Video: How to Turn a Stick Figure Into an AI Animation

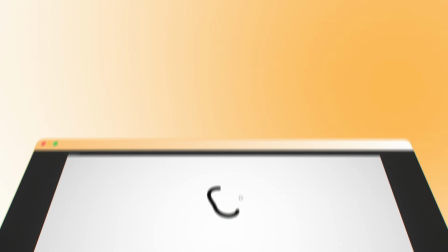0s
If you still think you can't make a professional-looking animation just because you don't have any drawing talent, then you're about to get blown away.
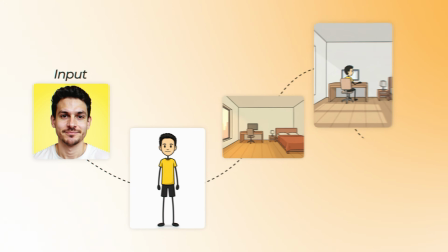5s
I started with a literal stick figure and ended up with a full cartoon of my whole day on screen.
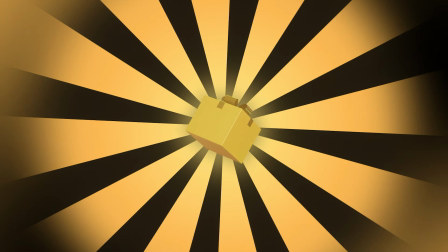10s
And in this video, I'm going to show you exactly how I built it, including the trick that makes it loop forever with no obvious start or end. And the very first step is what decides whether this looks like a real cartoon or just random AI junk. And it isn't drawing or even animating.
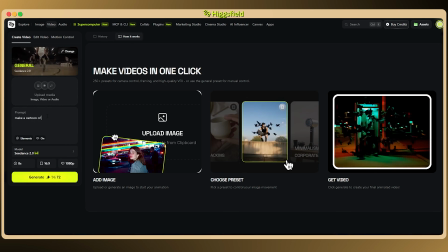24s
Because if you jump straight into a video generator and type, "make a cartoon of my day," you'll get a mess that never lines up into an actual story.
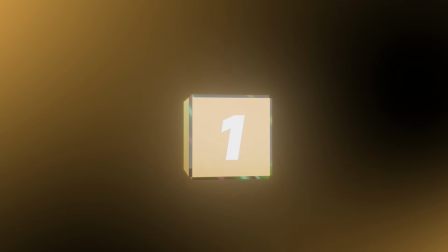31s
So before I touch any of that, I write the whole animation out as a plan first.
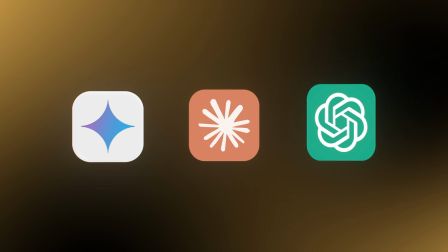35s
The way I do that is I open any LLM, Gemini or Claude or ChatGPT, whatever you have, and I paste in one master prompt with a simple description of what I want. That master prompt is the important part because it forces the AI to hand me back a real structure instead of a vague summary.
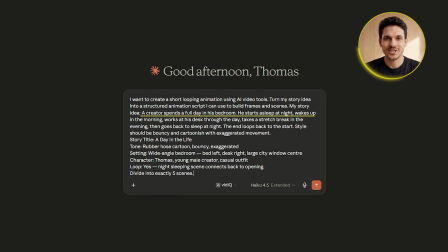50s
My description is just me spending a full day in my bedroom, asleep at night, then waking up, working on some random project, then winding down and going back to sleep, and the whole thing loops.
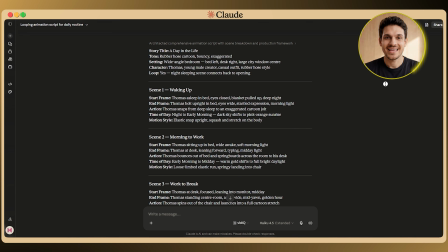58s
And a few seconds later, it gives me back the entire animation split into exactly 5 scenes, each one with the exact starting pose, the ending pose, the motion, and the time of day.
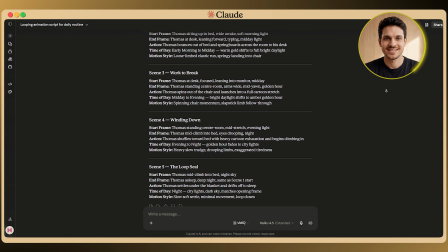68s
And the reason it nails down an exact start and end pose for every scene is that those poses are exactly what I build as images next.
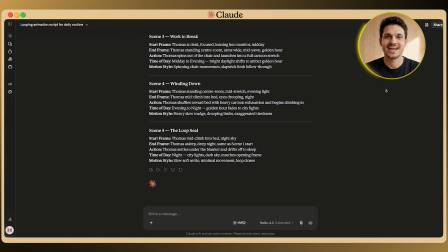74s
So the plan already tells me every picture I need to make,
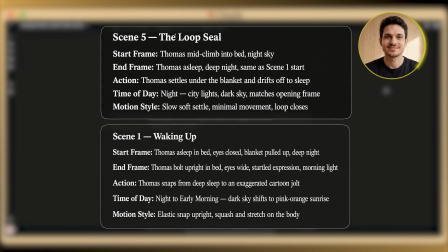77s
and it even sorts the loop out for me because scene 5 ends asleep in the exact spot scene 1 starts in, so the ending connects straight back into the start.
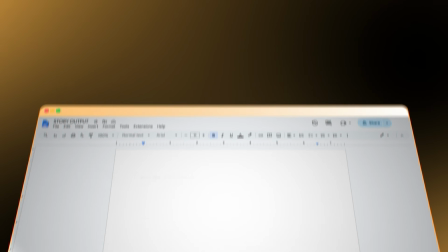85s
So before I've made a single image, the entire animation already exists, written out start to finish, but a plan is just words, and it all falls apart the second my character stops looking the same from one shot to the next.
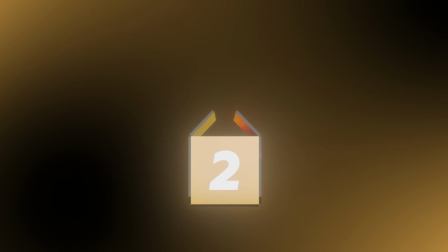96s
And the fix for that is one step you do exactly once, then never touch again for the rest of the build.
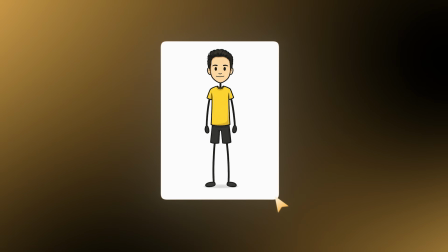101s
So the first thing I'm building is the character, and the whole process from here happens inside Higgsfield.
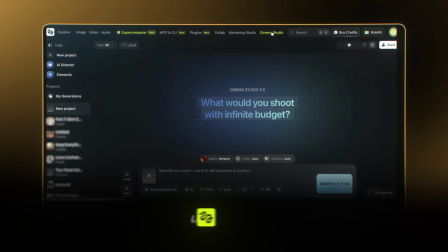106s
The link's in the description if you want to follow along.
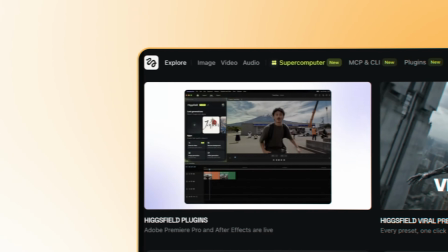108s
The reason everything runs through Higgsfield is that it's the one place that has both the image tool and the video tool this needs in a single spot. So I'm not jumping between 5 different sites to get one animation done. Inside it, I pick Nano Banana 2, which is the image model.
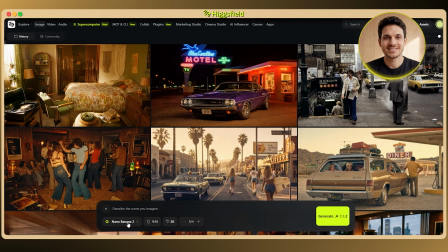122s
It's Google's newest image model.
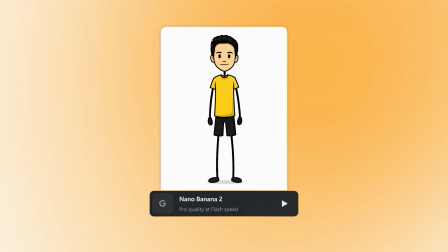123s
It generates in just a few seconds, and it's really good at keeping a character looking the same every time, which is the hard part when you need the same face across a bunch of frames.
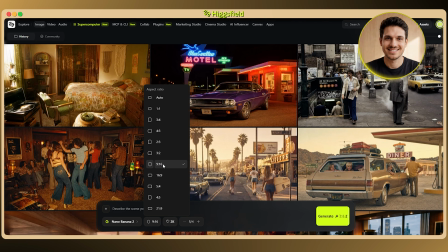132s
I keep the aspect ratio on 9:16, then I upload a normal photo of myself,
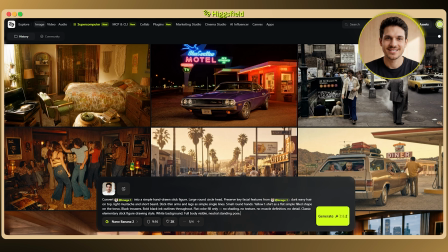136s
and then I paste in a prompt that turns that photo into a stick figure, but keeps the stuff that actually makes me me.
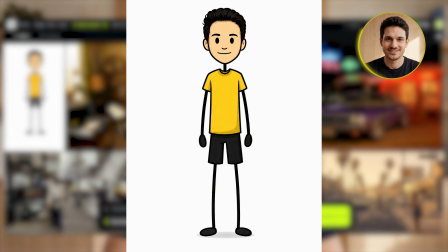141s
Just a few seconds later, a real photo of my face comes back as a stick figure that somehow still looks like me, and by the way, I still haven't drawn a single thing. Next, I generate the room. I use a simple prompt for a wide bedroom with a bed, a desk, and a big window.
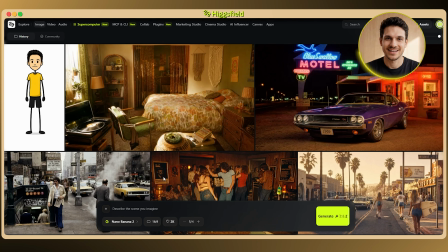154s
Switch the aspect ratio to 16:9, paste in my prompt, and hit generate.
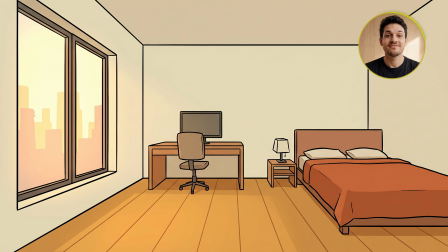158s
And the room comes out empty on purpose, no character in it, so I've got a fixed backdrop to drop myself into for every single frame.
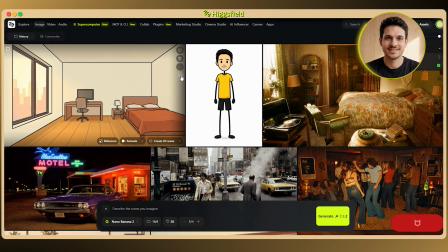164s
And saving both before I build the scenes is the whole secret to keeping this clean, because every shot from here uses the same character and the same room.
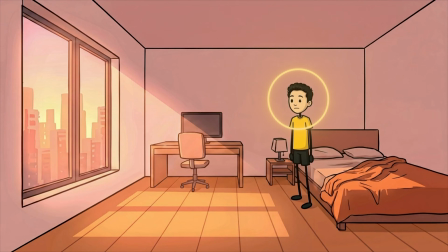172s
That's what keeps my character from turning into a slightly different guy, and keeps the room from changing shape between shots,
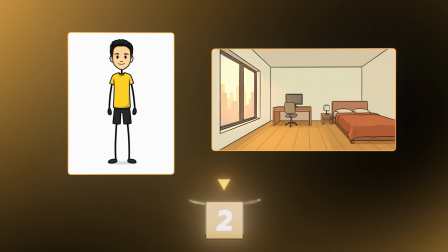177s
so the finished loop looks deliberate instead of like a glitchy AI mess. So now there's a stick figure of me and a room to put it in, and I still haven't picked up a pen.
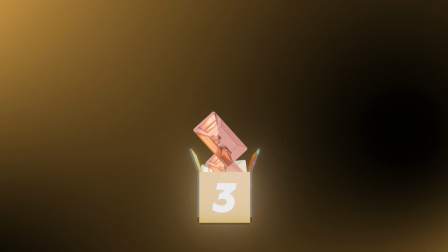185s
But that's still only the setup, so now I need to turn those 2 saved pieces into the full day. And the way I turn it into a full day is almost stupidly simple, but get it wrong and you'll spot the exact second it loops.
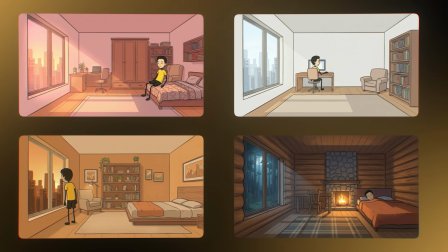196s
Because if I just generate 5 separate scenes from scratch, the room comes out a little different in every one.
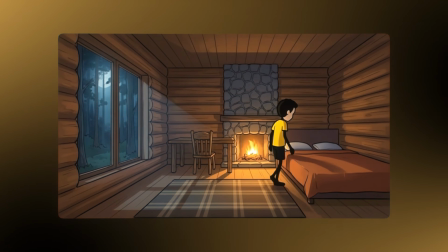200s
And the second the room shifts, the whole day reads as fake.
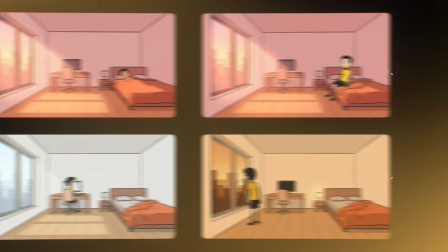203s
So instead, every frame I make points back to the frame right before it, plus my saved character, which locks the room in place. That way the only thing I'm allowed to change between frames is the light coming through the window. And just as important is what I don't move, which is the camera.
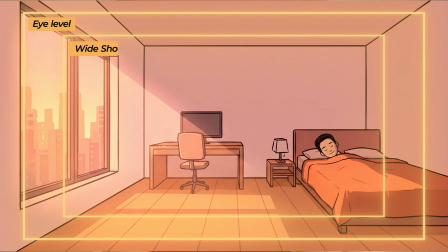216s
I keep the same angle with the same distance in every single frame. The second the camera starts changing, your brain interprets it as a brand new shot rather than the same room hours later, and the whole day in one place illusion is gone.
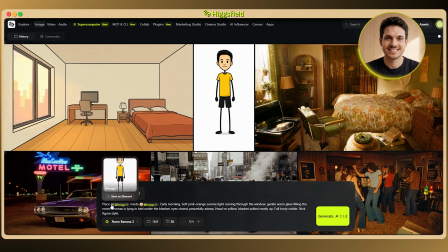228s
So I start with frame 1, my stick figure asleep in bed under a soft pink sunrise.
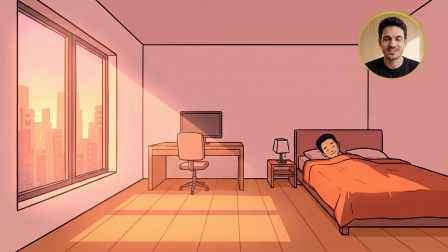233s
And right away it looks like a real early morning, soft and warm, not like a flat drawing.
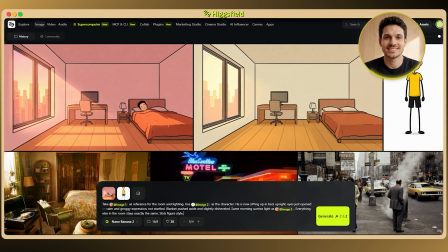237s
Then I carry that same frame forward and just nudge the day on, sitting up groggy in the same morning light.
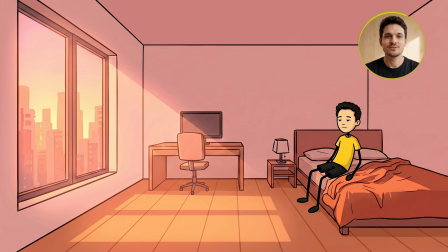242s
It's the exact same room and light. I've only moved my stick figure into the next pose.
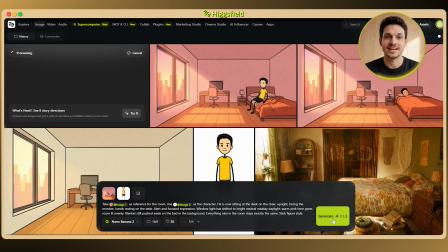246s
Next is midday at the desk, focused on the monitor under bright daylight. Same desk, same walls, same everything.
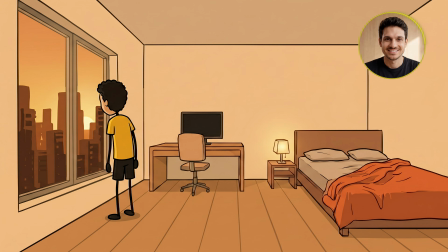253s
The only thing that moved is the daylight going flat and bright. Then it's evening, standing at the window looking out with the monitor off and the room washed in orange. And again, the only thing I actually touched is the window, but that orange glow on its own sells the whole evening.
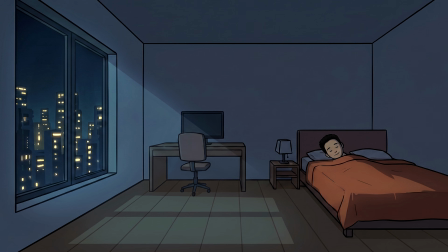266s
And the last frame is the clever one, because frame 5 is just frame 1 with the window turned to night and the lamp switched off. So my final frame and my first frame are the exact same shot, only lit completely differently. So the whole day now exists as 5 still pictures, and the last one is secretly the first one.
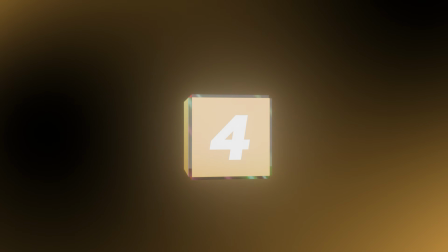281s
But right now, nothing actually moves, and turning these stills into motion is the step that usually wrecks the whole loop. And getting these 5 stills to actually move is way simpler than it looks, once you know what to hand the AI,
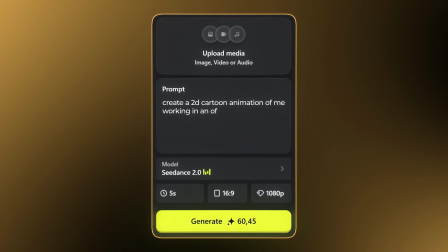292s
because the mistake here is describing the whole motion in one go and just hoping the AI guesses it right,
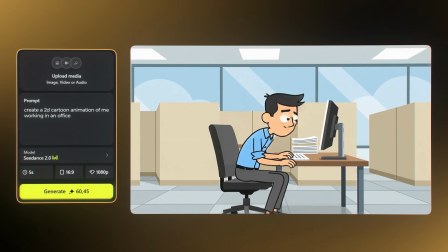297s
which is exactly how you get a character that drifts halfway through and stops looking like itself.
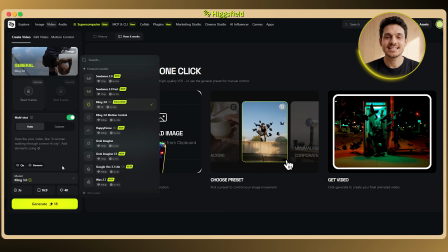302s
So I head over to the video section and select Seedance 2.0 as the video model.
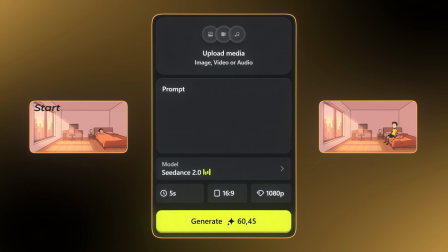306s
The way it works is you hand it 2 frames, a start and an end, and it fills in all the movement between them.
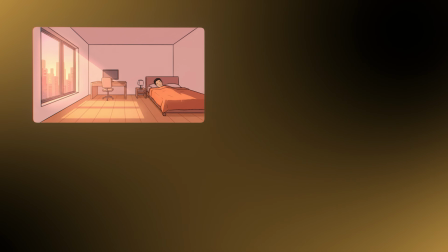311s
So I'm not hoping it guesses the motion, I'm giving it the exact start and the exact end and letting it connect the two. It's ByteDance's video model. It handles the motion and the sound in one go, and it's built to keep a character consistent, which is why it's the right one for this over a model that just animates a single image.
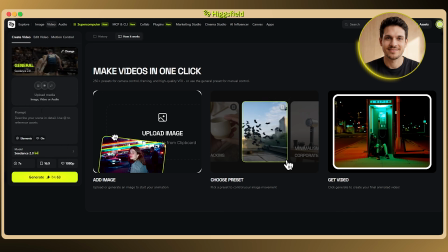327s
I keep it on 1080p and 16:9, and I set the length for each clip to match the scene.
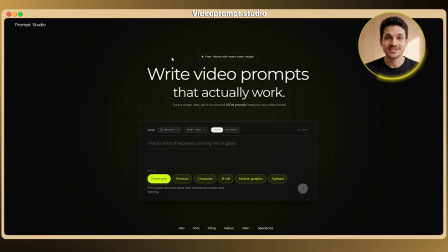332s
But one thing I always do before pasting any prompt in is run it through a free tool called videoprompt.studio first.
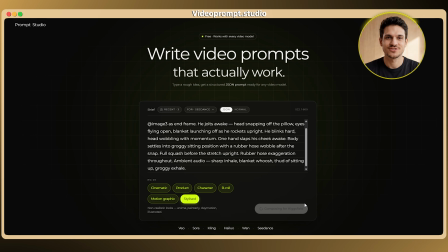338s
It takes my plain description and rewrites it into a structured version that spells out the exact timing and motion,
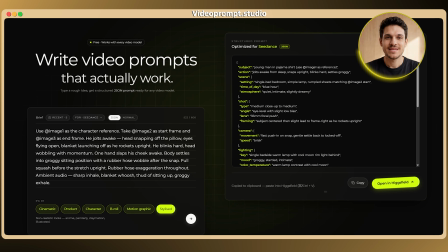343s
which the model sticks to way more closely than a loose paragraph, and it keeps the whole thing under the 600 character limit Seedance needs.
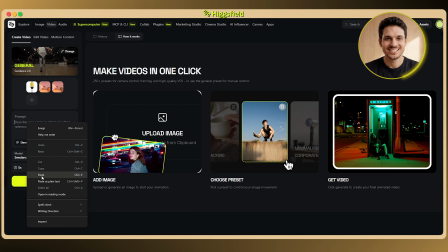350s
So for the first clip, I drop in the character reference, frame 1 and frame 2, asleep to sitting up, and tell it to jolt awake with that bouncy rubber hose cartoon motion. And it snaps awake with this springy bounce that's way more alive than the still ever was.
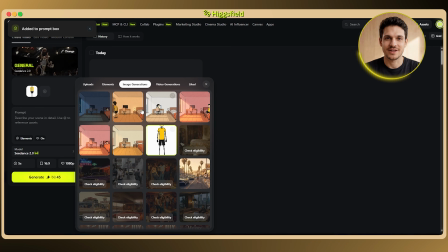367s
Then it's the same start and end frame move for the rest. Frame 2 to 3 for the walk over to the desk.
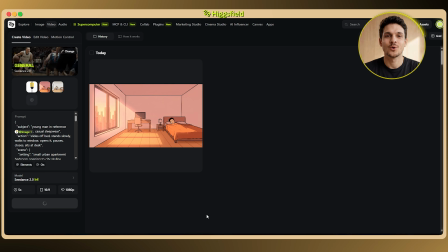372s
And my stick figure stays the exact same guy the whole way over, which is the bit that normally falls apart.
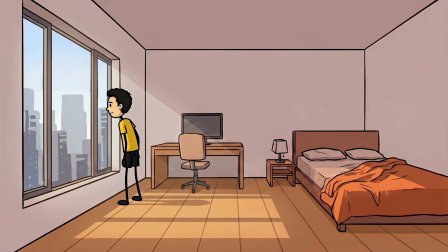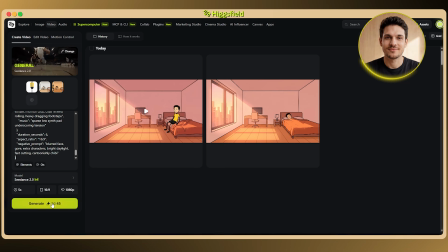385s
Frame 3 to 4 is shoving back from the desk, tired in the evening.
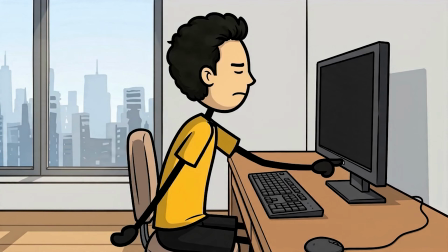393s
And Seedance even adds its own sound on this one, so you actually hear the chair scrape as I shove back.
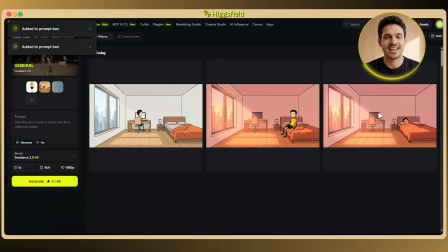398s
And frame 4 to 5 is the heavy trudge over into bed.
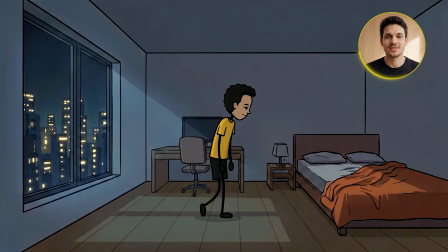406s
That trudge comes out heavy and slow, with that exaggerated cartoon weight on every step,
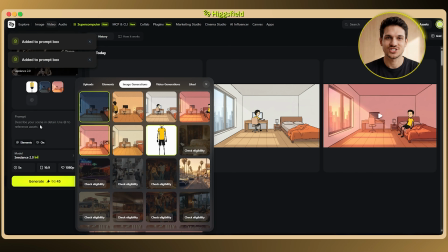410s
and the final clip barely moves at all, just the light shifting, because its end frame is frame 1 again,
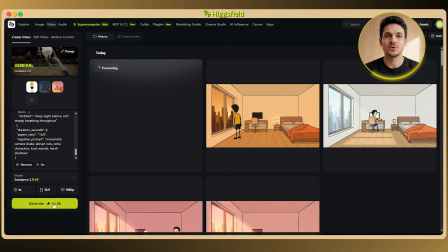416s
which is what closes the loop with no extra editing.
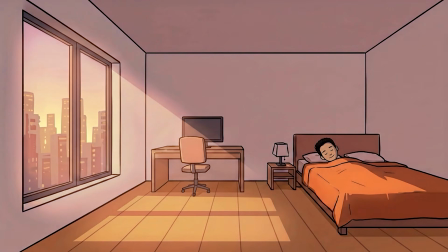422s
There's almost no motion in it, just the light easing from night back toward sunrise, and that's the seam you never notice.
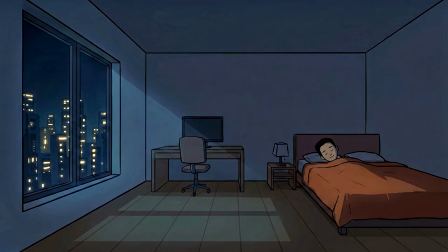428s
The motion across all of them comes out genuinely bouncy, with real squash and stretch, and it moves way better than I expected from 5 still pictures.
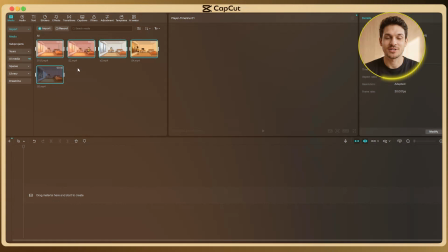436s
Now finally, it's time for step 5, where we assemble everything together in CapCut. I bring all 5 clips into CapCut in order, trim the start and end of each one to keep the motion tight,
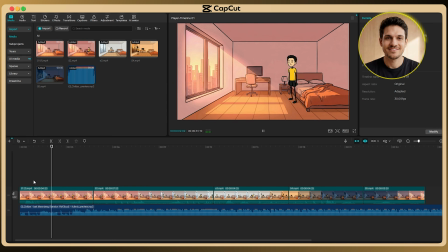445s
lay a single music track across the whole thing, and the end of the last clip runs straight into the start of the first.
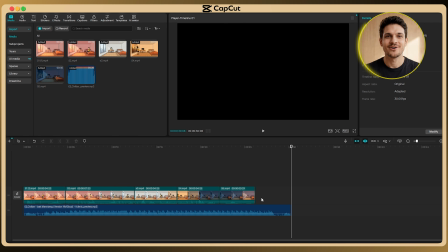450s
And the reason I cut a few frames off the start and end of each clip is that AI video always eases in before it really starts, so it sits there for a second first. Cut those frames off and every scene stays fast-paced and none of the cuts feel like a pause.